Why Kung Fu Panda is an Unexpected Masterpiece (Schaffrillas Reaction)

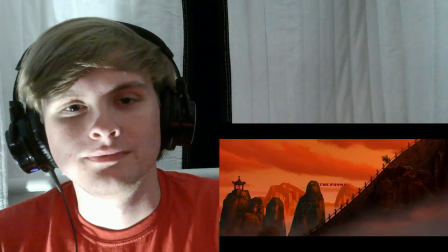248s
we might as well kick things off with one of the simplest aspects of the movie to talk about the funny yeah this movie's very funny what i like
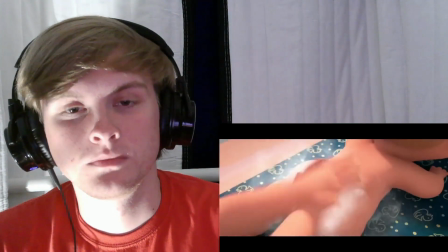255s
about the humor here is that it could have so easily gone into typical DreamWorks fart poop humor bullshit nonsense because it's a fat panda I
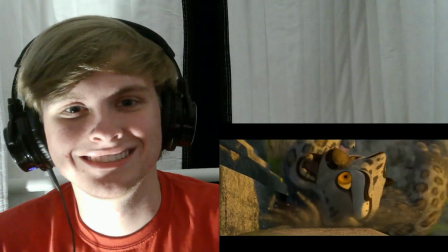263s
mean you got a movie where Jack Black is a big fat panda how easy would it have been to just make the panda fart and have that be
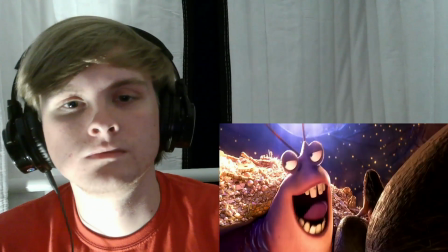271s
the humor we did it guys yeah comedy is saved but yeah Kung Fu Panda doesn't do that because it's a Chad movie that actually writes
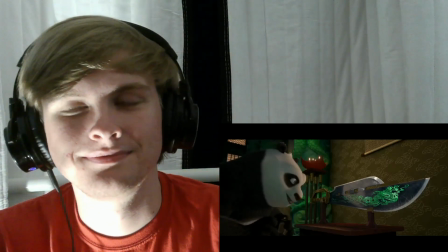278s
and tells jokes a lot of the humor comes from Poe's boundless enthusiasm for Kung Fu despite his lack of skill
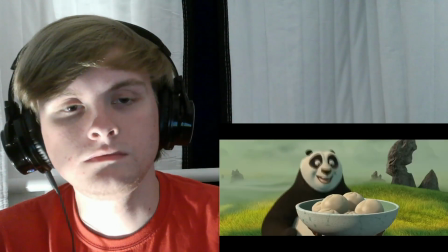284s
or talent as well as the contrast between his laid-back lifestyle and the rigorous attitude of Shifu and the Five.
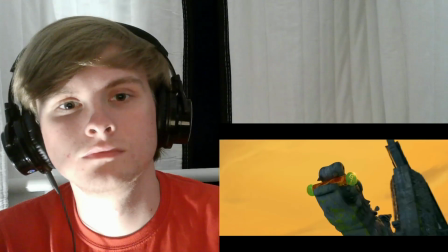291s
The contrast even works well between Poe and Tai Lung. One scene that always cracks me up is when Poe has to reach the Dragon Scroll, so he imagines it as a cookie.
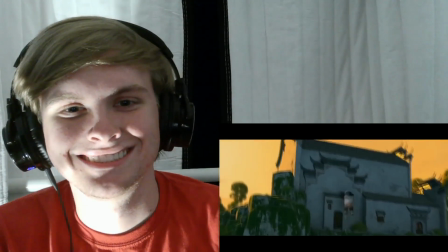299s
Tai Lung is completely oblivious to this fact, however, and assumes that the scroll has given him power!
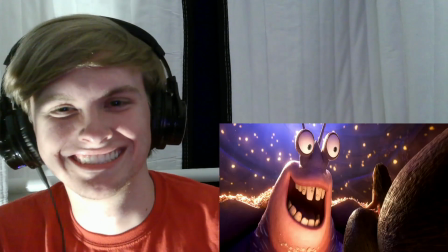304s
It's a very funny little moment that also speaks to how much people underestimate Poe's unique abilities.
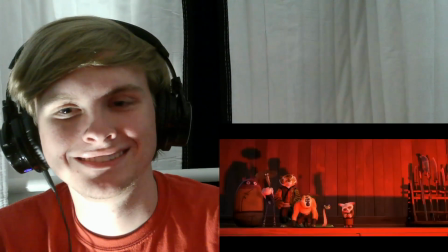309s
Not only are the jokes as written pretty funny, but the entire cast has such good comedic timing, and they make so much of the humor lands.
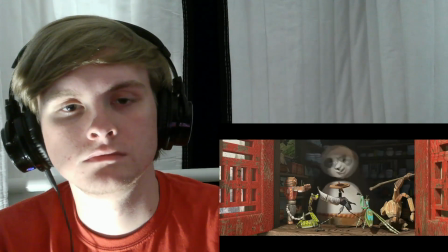316s
Jack Black is excellent as Poe, and really breathes life into the character, making him his own.
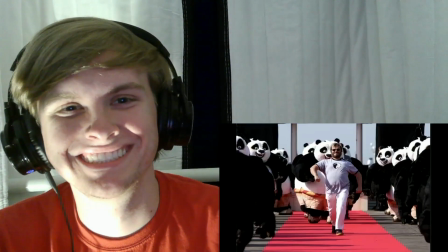321s
It's such a match made in heaven, and I can't imagine anyone else playing this character. It's custom made for him, really.
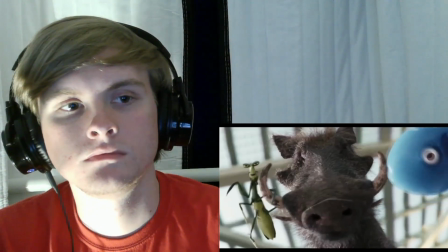326s
It doesn't feel like a lame celebrity stunt casting like most Seth Rogen roles do, and oh yeah, Seth Rogen's in this movie.
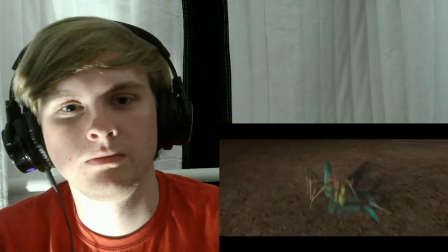331s
Okay, let's just move past that. Never mind. He's fine. He's inoffensive in this. It's just whatever. It's meh.
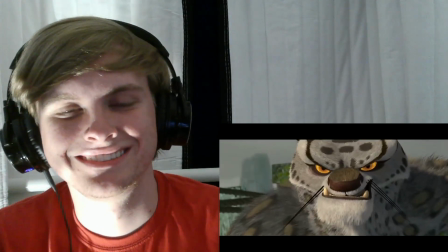337s
I think Ian McShane's performance as Tai Lung is really underrated.
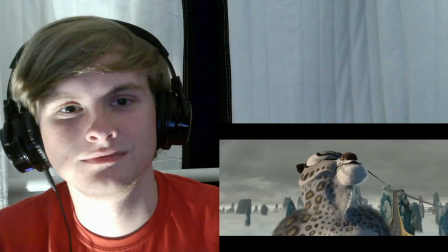340s
It's not only menacing oh he also does a great job with the larger than life comedic scenes there's a reason why finally a worthy opponent our battle will
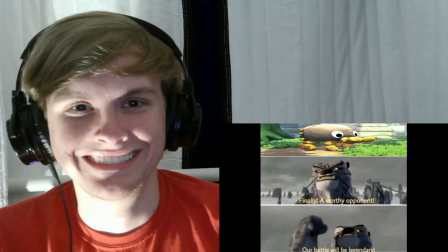349s
be legendary became a meme after all james hong as mr
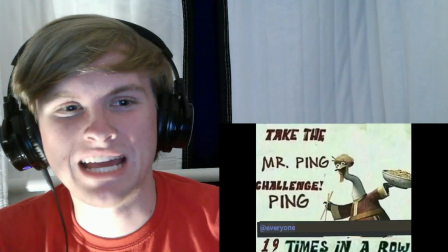354s
pain come on man i love that man of his voice it's so distinct and
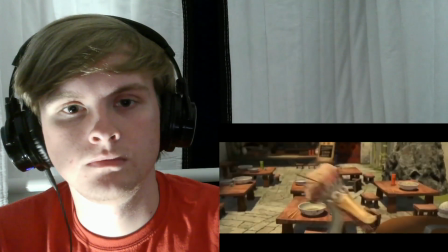358s
energetic he's always played him and all the different spin-offs and soup is just so infectious you can feel the passion james hong brings to every role and
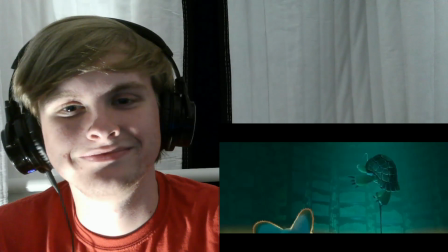366s
this one is no exception lastly i wanted to highlight randall duck kim because his delivery really does add a lot to the surprisingly effective comedic
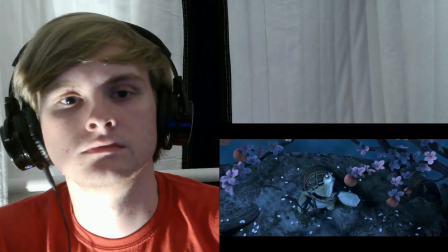374s
moments with oogway this turtle boy may be the wise old mentor figure but he's also allowed to have his fair share of kooky moments that endear
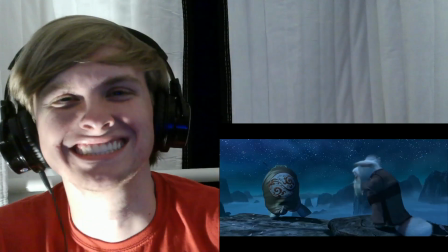382s
us to his character without ruining the tone of important scenes one of my favorite examples is when he's like there is just news oh that's a great
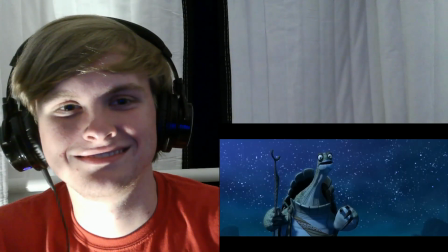389s
one only for shifu to tell him that tai lung escaped with his response being that is bad news if you do not believe that the
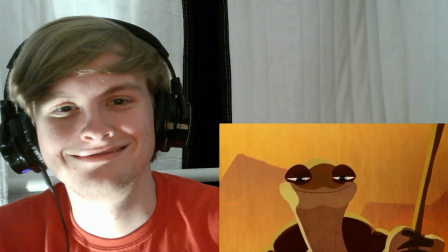398s
dragon warrior can stop him this joke works so well because it's a funny reaction we didn't expect from ukwe but after a comedic pause he continues the sentence
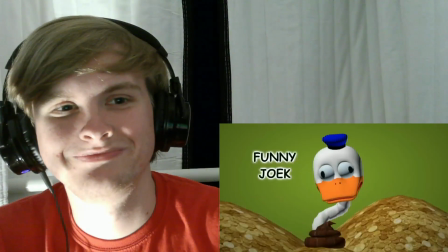407s
and reveals that he's not actually contradicting his previous stance attention funny joke that also does not undermine the character great another example is when
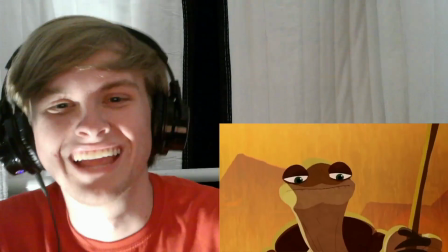415s
shifu asks him who the dragon warrior is and he just responds with i don't know because yeah he doesn't yet that's what the ceremony they immediately hold right afterwards
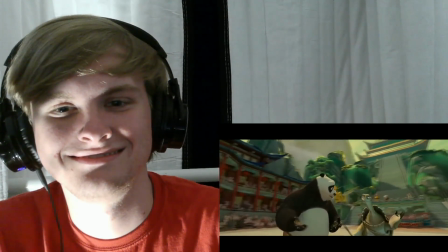424s
is for. Even during his silliest scenes, the movie always maintains Oogway's wise persona and doesn't contradict- It's so well written.
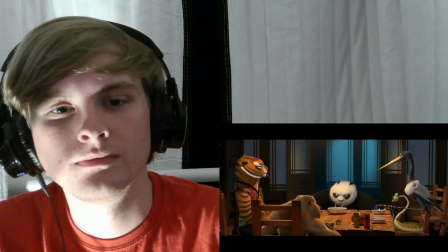432s
Which is how it's done. So yeah, the movie has a pretty good sense of humor.
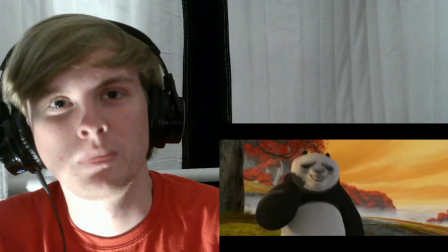435s
It's not the all-time funniest DreamWorks film or anything, but it still has a lot of good laughs and memorable wine deliveries that really stuck with me to this day.
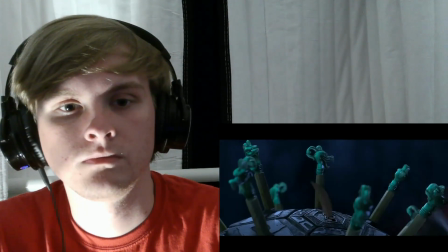443s
But that's not really the main appeal of this movie. Of course. Let's talk about- The Mighty Deans!
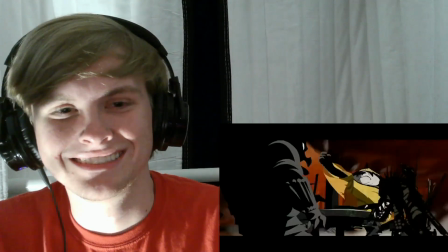450s
Yeah, baby! Let's go! Bro, how are the fights in this movie so good? Like, what the hell?
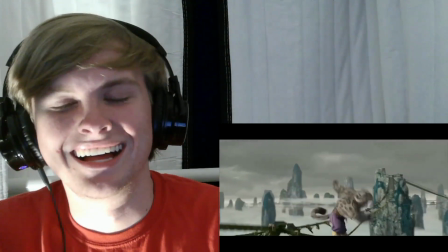455s
I legit don't even know where these intense, gripping, utterly phenomenal action sequences came from.
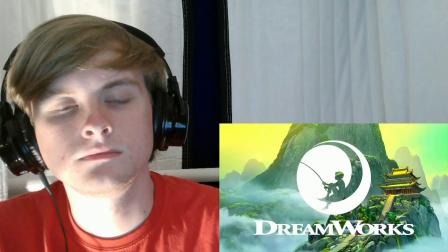461s
DreamWorks has never really been known for action before. Prior to this point, they've just kind of been the funny, ha-ha Shrek guys.
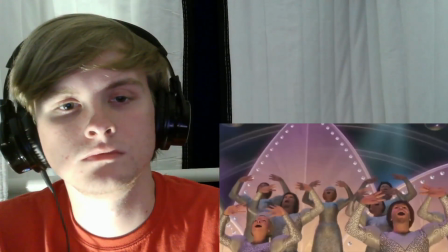466s
I guess the Shrek movies have had some action in them, but nothing on this level. Like, we love the I Need a Hero sequence for the music, the story tension, the humor, all that jazz.
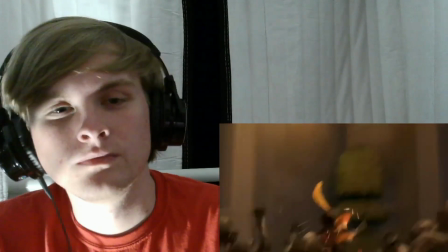476s
Phenomenal scene, but it's not like the actual battle choreography is anything special. But this movie is just oh, but God.